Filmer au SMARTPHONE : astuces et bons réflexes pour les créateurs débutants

Quand j'ai vraiment commencé à m'intéresser à la création audiovisuelle il y a quelques cheveux de ça, je me souviens particulièrement d'une chose, que les tutos sur internet ne me filaient jamais l'information que je voulais avoir. Et l'information que je voulais, c'était tout simplement comment je peux me débrouiller avec le matos que j'ai pour faire des vidéos qui soient un tant soit peu qualitatives.
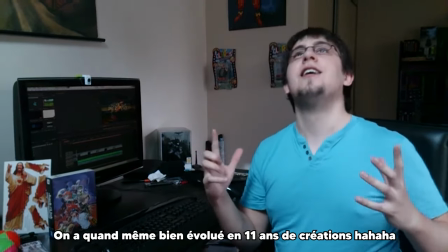0:17 Alors bon, j'ai bien conscience qu'aujourd'hui je ne suis pas le plus grand vidéaste du monde, mais je pense avoir ramassé assez de connaissances pour vous aider à faire une chose, bien filmer avec votre smartphone.
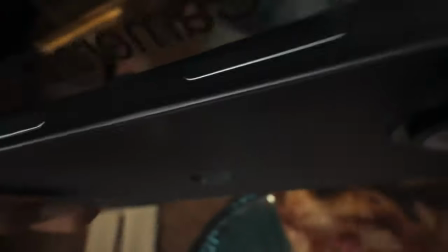0:26 Du simple fait de filmer jusqu'à sortir une vidéo à peu près correcte au bout. Certains pourraient peut-être se demander pourquoi moi, un mec plutôt connu pour parler de matos tech, irais sur ce terrain d'un coup. Et bien tout simplement parce qu'il arrive qu'on me demande quel matos, photo ou audio, on devrait utiliser pour faire X ou Y projet vidéo. Et que j'ai toujours la même réponse. Utilisez votre smartphone. Si je réponds toujours ça, c'est parce qu'à mes yeux, il ne faut pas oublier une chose. Ce n'est pas le matos qui fait le vidéaste. Bien loin de là.
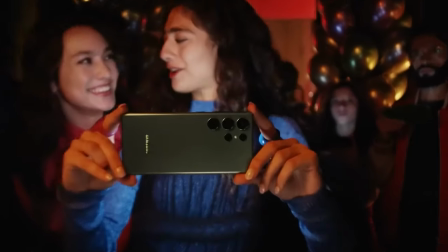0:52 Et que si vous vous empêchez de créer votre projet à cause d'un manque de matos, vous passez à côté de la véritable leçon que vous cherchez. Bienvenue dans une vidéothèque qui vous dira de ne pas dépenser la moindre thune. Parce que ma philosophie est qu'il ne s'agit pas d'une question technique, mais d'une question de créativité. Et que si vous n'apprenez pas à vous servir de votre créativité, du matos en plus n'y changera rien. Plus encore, je considère que l'art n'est jamais rien sans la contrainte, qu'elle soit une contrainte de temps, d'argent ou de moyens de production. A mes yeux, si vous donnez à un artiste du temps et de l'argent en illimité, vous vous retrouverez avec rien au bout. Puisque ce dernier passera à sa vie à essayer de créer une oeuvre parfaite alors que la perfection n'existe pas.
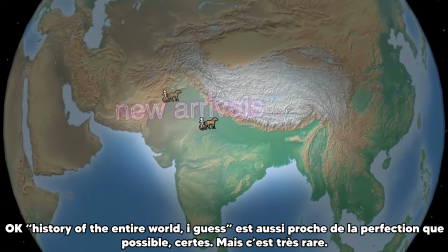1:28 Vos oeuvres préférées, que ce soit une simple vidéo YouTube, une musique folle ou un grand film, ont toutes été créées avec une deadline,
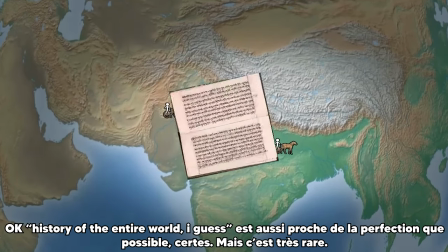1:35 avec un budget limité et parfois même, oui, des contraintes techniques. Bref, démarrez avec votre smartphone. Parce que c'est en faisant qu'on devient forgeron, parce qu'il faut bien commencer quelque part de toute manière et parce que si vos ambitions ne sont pas réalisées d'une quelconque façon, elles deviendront vite soit des frustrations, soit de l'ego mal placé. On va s'éviter ça, quand même, ce serait pas folichon, la vie est belle, enfin voilà quoi. Maintenant, il y a bien sûr la bonne manière de filmer au smartphone. Enfin, en vérité, la bonne manière de filmer une vidéo tout court. Parce qu'il y a une étape que l'on doit tous passer avant de filmer quelque chose de correct. Passer de spectateur à réalisateur.
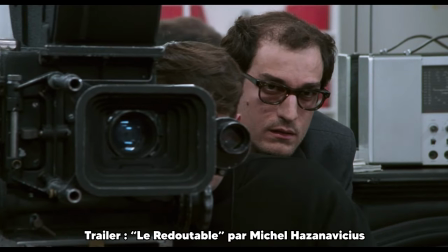2:08 Ce que je veux dire par là, c'est qu'il faut que vous commenciez à voir la vidéo comme une matière que vous pouvez modifier, transformer à votre guise. Le plus simple chemin pour commencer à réfléchir de cette manière à mes yeux est de parler de valeur de plan. Bon, là, je vais essayer d'invoquer l'esprit de mon prof audiovisuel Jean-Michel Bétambour,
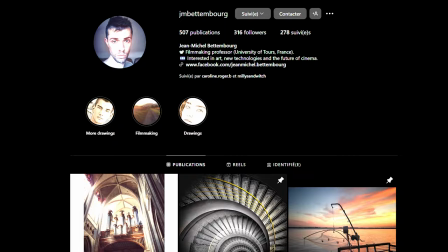2:23 et qui est mon douz agneau, et qui est Jean-Michel Abouliche, un grand homme qui m'a débloqué ce goût de jouer avec la vidéo, mais à ma façon. Donc bon, on ne sera pas forcément les termes officiels, tout ça, tout ça, mais vous allez vite comprendre l'idée.
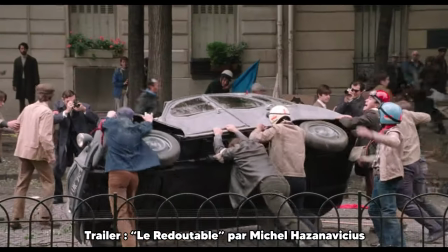2:35 Les valeurs de plan, c'est globalement le cadrage dans l'image que vous donnez à votre sujet, qu'il soit humain, un objet, whatever. Chacun de ces cadrages peut être associé à une émotion, à une idée différente, et c'est un peu à vous de faire votre propre popote là-dessus. Le meilleur exemple que j'ai à vous donner avec mes petits moyens, c'est simplement ici, dans cette vidéo, voire dans toutes mes vidéos en fait.
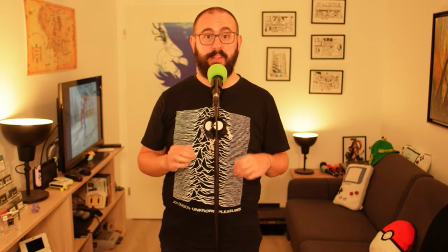2:55 Si je tourne dans ce cadre-là que vous connaissez, c'est pour pouvoir avoir trois valeurs de plans différentes.
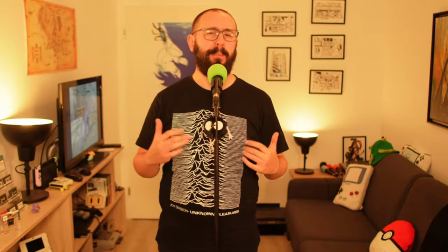3:00 La première est celle-ci, que vous connaissez bien, qui, il me semble, s'appelle officiellement un plan américain, parce que si j'étais un cow-boy, on pourrait voir les guns dans la ceinture.
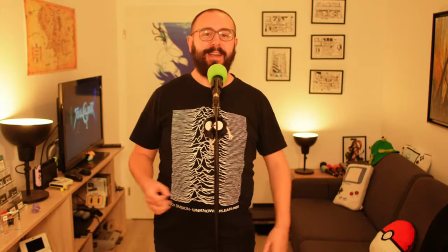3:08 Je l'utilise en base parce que j'ai tendance à beaucoup parler avec mes mains, et qu'elle me permet aussi de vous dévoiler un peu plus de mon décor.
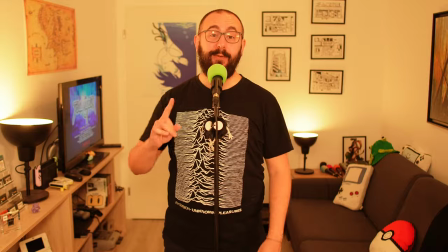3:14 En gros, ce plan me sert à vous parler plus naturellement, parce qu'on voit bien mes mains, et aussi à vous donner une idée de qui je suis, puisque vous voyez bien de quoi je m'entoure.
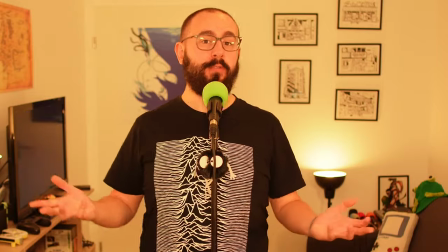3:21 Mes consoles, mes posters, etc. Le deuxième est celui-ci, que je qualifie perso du plan au-dessus de la bouée.
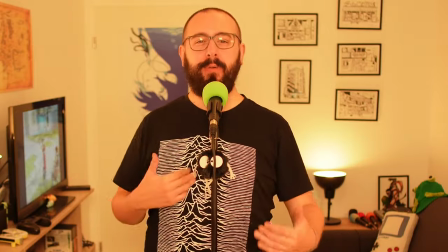3:27 Je suis sûr que c'est le terme officiel, bien sûr. Là, on est plus proche, vous et moi, mais mes mains servent toujours de guide.
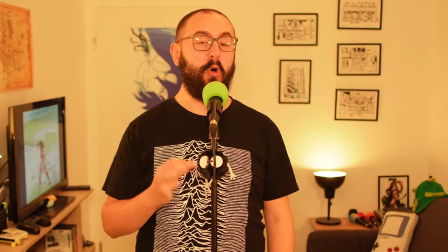3:32 L'idée, c'est de vous pousser à comprendre que je dis un élément important de mon texte. Et le troisième, c'est celui-ci.
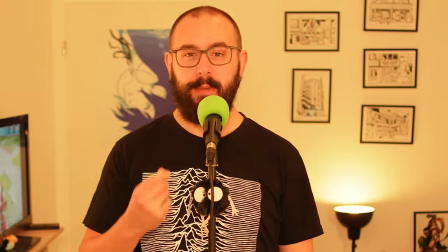3:38 Le gros plan, quoi. Je l'utilise rarement, mais presque uniquement pour transmettre de l'émotion, parce que vous voyez bien mes yeux et vous pouvez lire les intentions de mes traits de visage beaucoup plus facilement.
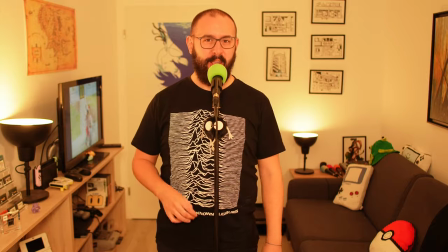3:47 Gardez ça en tête et réfléchissez-y en même temps que je vous parle là tout de suite.
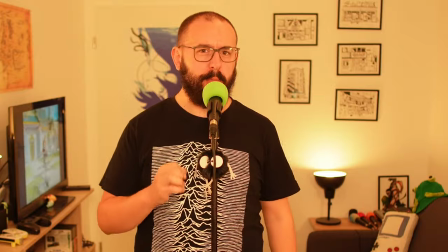3:51 Non parce que je pourrais partir sur un autre point mais j'ai vraiment envie que vous compreniez ce que ça apporte et ça me saoulerait que vous passiez à côté.
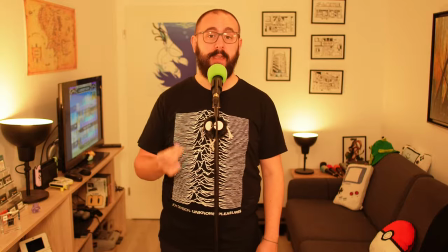3:57 Vous avez compris ce que je viens de faire. J'ai utilisé ces trois valeurs de plan non seulement pour donner du rythme à la vidéo mais aussi pour transmettre plus facilement le message que je veux transmettre.
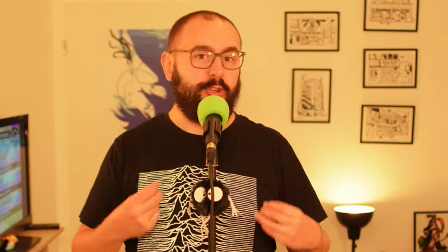4:07 C'est ça, commencer à jouer avec de la vidéo en fait.